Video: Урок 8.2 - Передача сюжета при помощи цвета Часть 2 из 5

Yeah, because the story is so much about father protecting his own son from getting, you know, his hands dirty, and just really keeping him safe from this whole crime sort of routine that he's been involved with, and leading up to this white, clean slate kind of era, and he's the one who has the blood on, and just so that he can protect his own son.
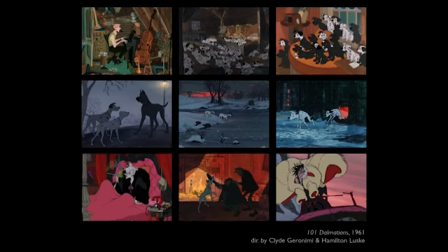8:35 Just beautiful. And here's 101 Dalmatians. And again, you know, it's color that's really just tonal. And what I like about this is it's not necessarily naturally lit. It's a very abstract kind of placement of color altogether.
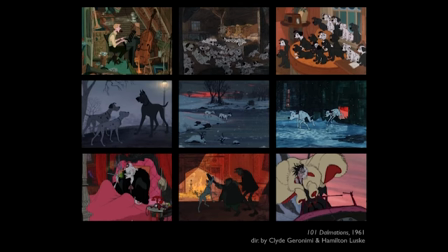8:53 But what's driving it is really kind of the ideas of kind of home being represented by these earthy colors and safety. You know, so this is throughout the film, from both the beginning and end, they use these warm oranges and kind of warm colors to represent safety and kind of home.
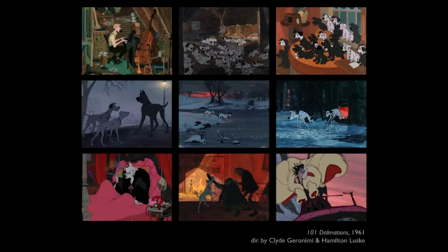9:08 And then, you know, while the dogs are kind of traveling, you have this kind of icy blue or grays that they travel across. But you always have this accent of red that represents, I think, this evil, this kind of Cruella de Vil.
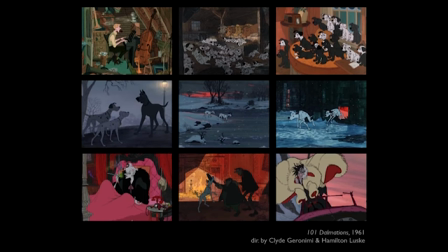9:22 When you see Cruella de Vil for the first time, she's kind of this, you know, got this pink everything, red everything, and the climax of the film, when they're kind of escaping from these thugs, the red of the fire overtakes the whole room.
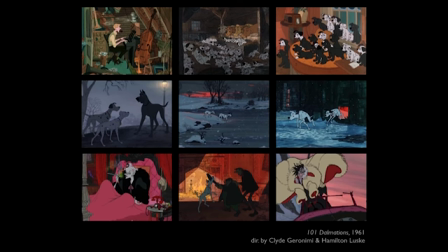9:37 And even as Cruella de Vil is chasing them in the end, before they get to safety, is this kind of dominant pink sky. All of this to really help tell the story of these dogs and getting to safety.
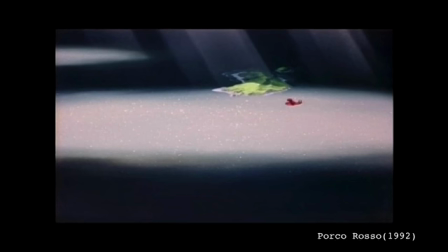9:53 Porco Rosso, just simply, you know, the red airplane versus his villain is blue. And it's just super clear.